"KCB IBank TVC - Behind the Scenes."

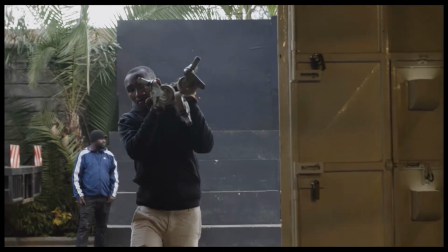[0:12]
This is the ad that we are doing for Kenya Commercial Bank. It's a very unique ad.
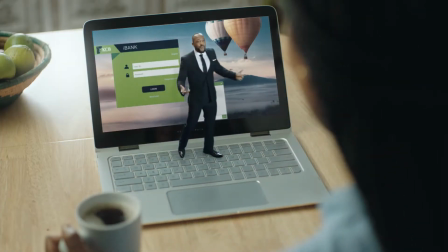[0:18]
When you see the end result, you will realize something like this has rarely been produced.
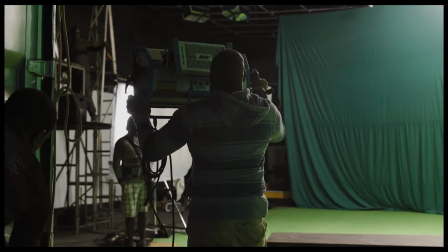[0:23]
My name is Walter. I'm with Garth Farker, head of Lighting. And I'm happy to be here. Let's work.
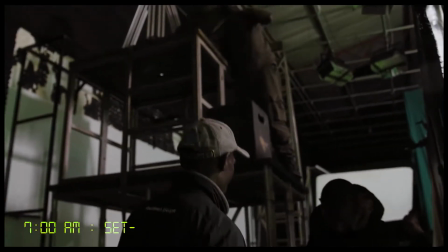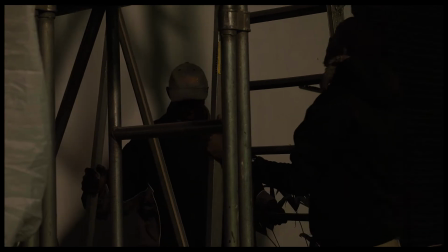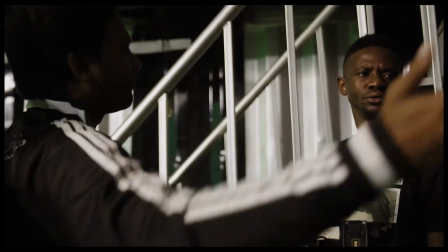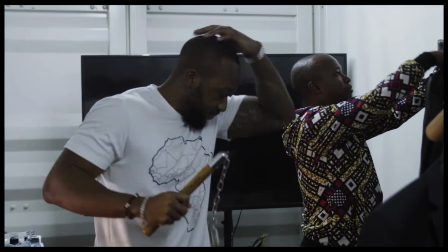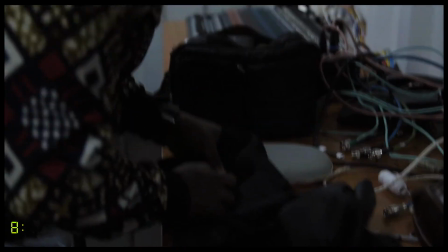[0:50]
Hey, my name is Nzioki, Michael Nzioki, and I'm the wardrobe stylist for this joke.
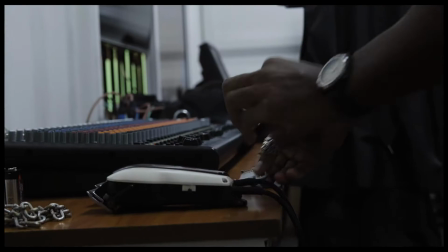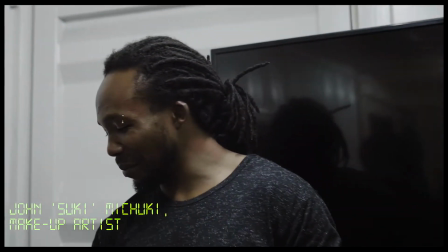[1:08]
I'm badass, make a badass, I'm just trying to be a badass, make a badass.
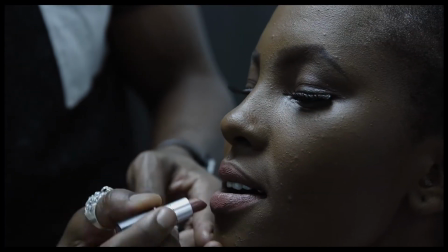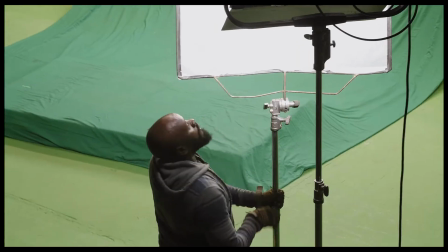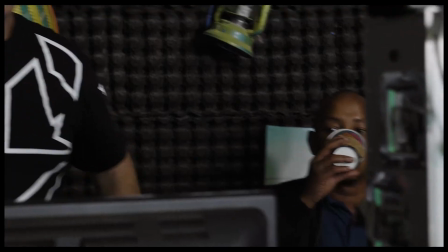[1:23]
I'm ready to go, I think we can do this, we need to be quiet. What's up guys?
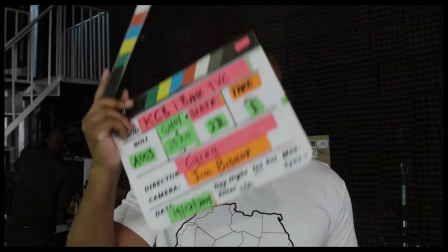[1:27]
Frankie here about to transform into the one and only Bunch, James Bond.
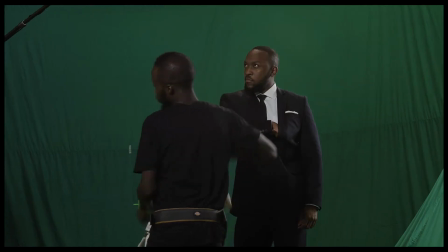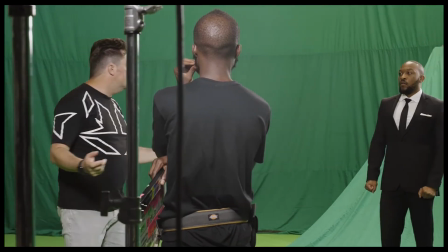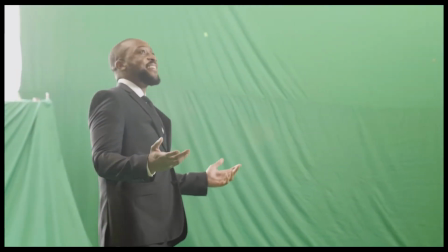[1:48] Good morning, Janet.
The story is very simple. It's about this internet banking user who discovers the world of KCB, or an online user who discovers the world of KCB internet banking.
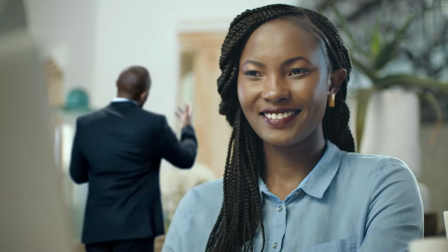[2:01]
So it's a reaction within her and online banking, which is personified by a guy called Casey.
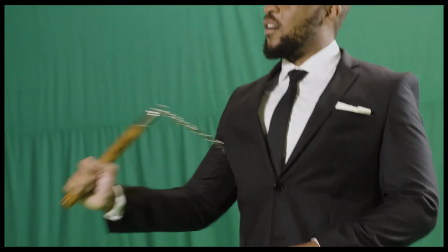[2:09] Yes, ma'am. I'm your official internet banking security ninja.
Okay, so the arm is good, but let's get it. So currently on a break, having donuts. Do not mind the bib. I look way, way fresher underneath this. But yeah, so it's a wonderful experience. I think we're halfway in right now, and the shots are going quite well.
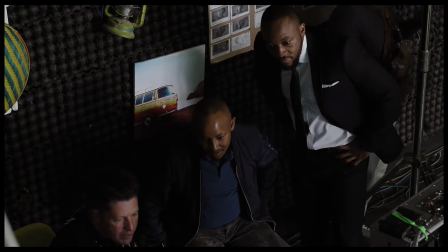[2:32]
I didn't know they actually edit on the go, so that's quite awesome. Big, big shout out to KCB for giving me this opportunity.
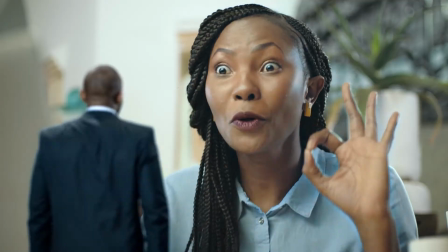[2:40]
Well hello, my name is Margaret and today I'm here acting the role of Janet in this TVC.
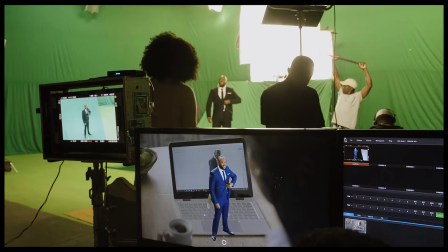[2:45]
But basically Janet is a lady who is being introduced to this new mobile app, a banking app by KCB Bank.
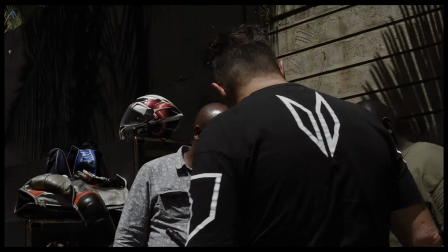[2:50]
I'm excited to be here working with this amazing team.
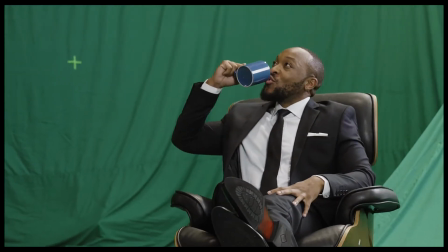[2:56]
KC is taking on a new personality. He's a lot more suave, debonair, a kind of Daniel Craig, Will Smith character.
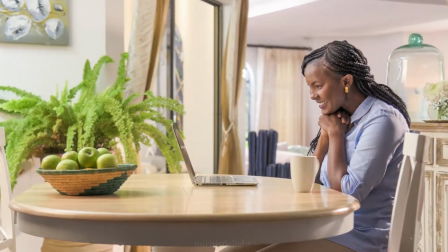[3:04]
This is a very technical shoot where we've already shot the background plates of Janet in her living room working on our computer.
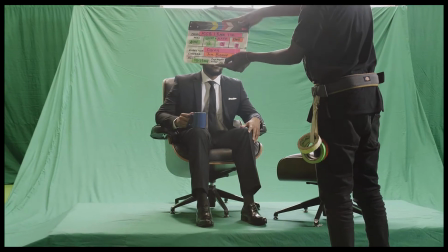[3:11]
Now of course because Casey has to be a lot smaller we're shooting him against a green screen background.
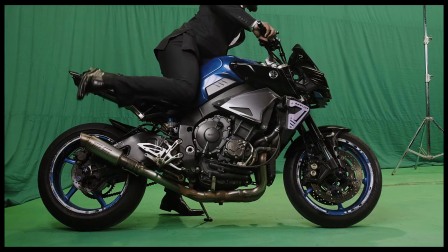[3:22]
Just done with my scene, about to transition into the next one.
So, need a ride?
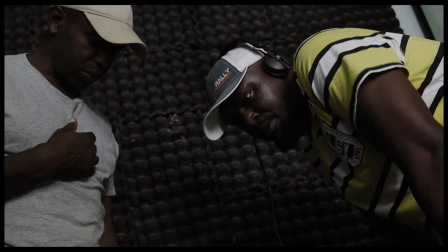[3:28]
My name is David Kilianjwe, sound engineer film, Nairobi based.
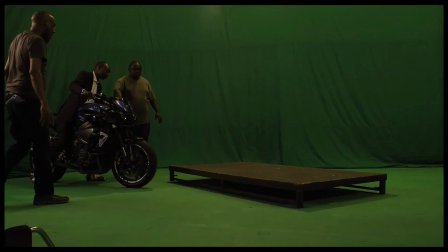[3:37]
Hey, my name is Atibu, and I work in the art department. I like walking around with these guys.
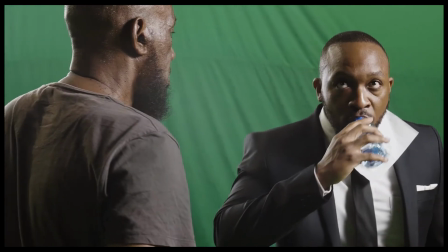[3:43]
We've been working for many years. They're all my friends, really.
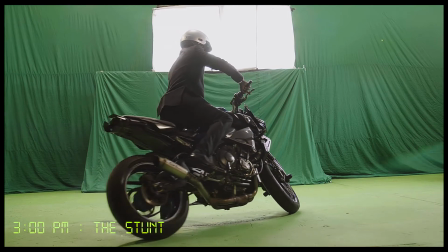[3:47]
To have Casey riding off into the sunset, as it were, on a motorcycle, needed to be dramatic,
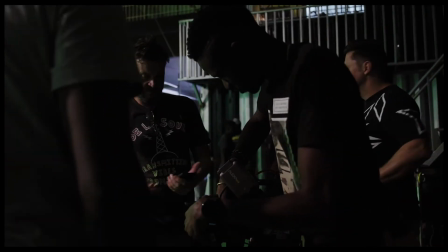[3:53]
spectacular. and we put the camera in positions we got stunt guys to really fling this bike
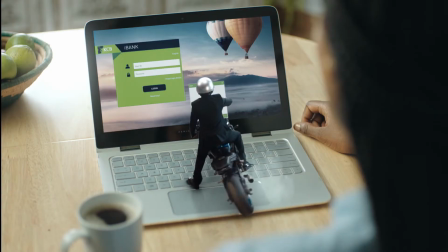[3:59]
around and make it look like it belongs on her keyboard and for me that was the greatest challenge.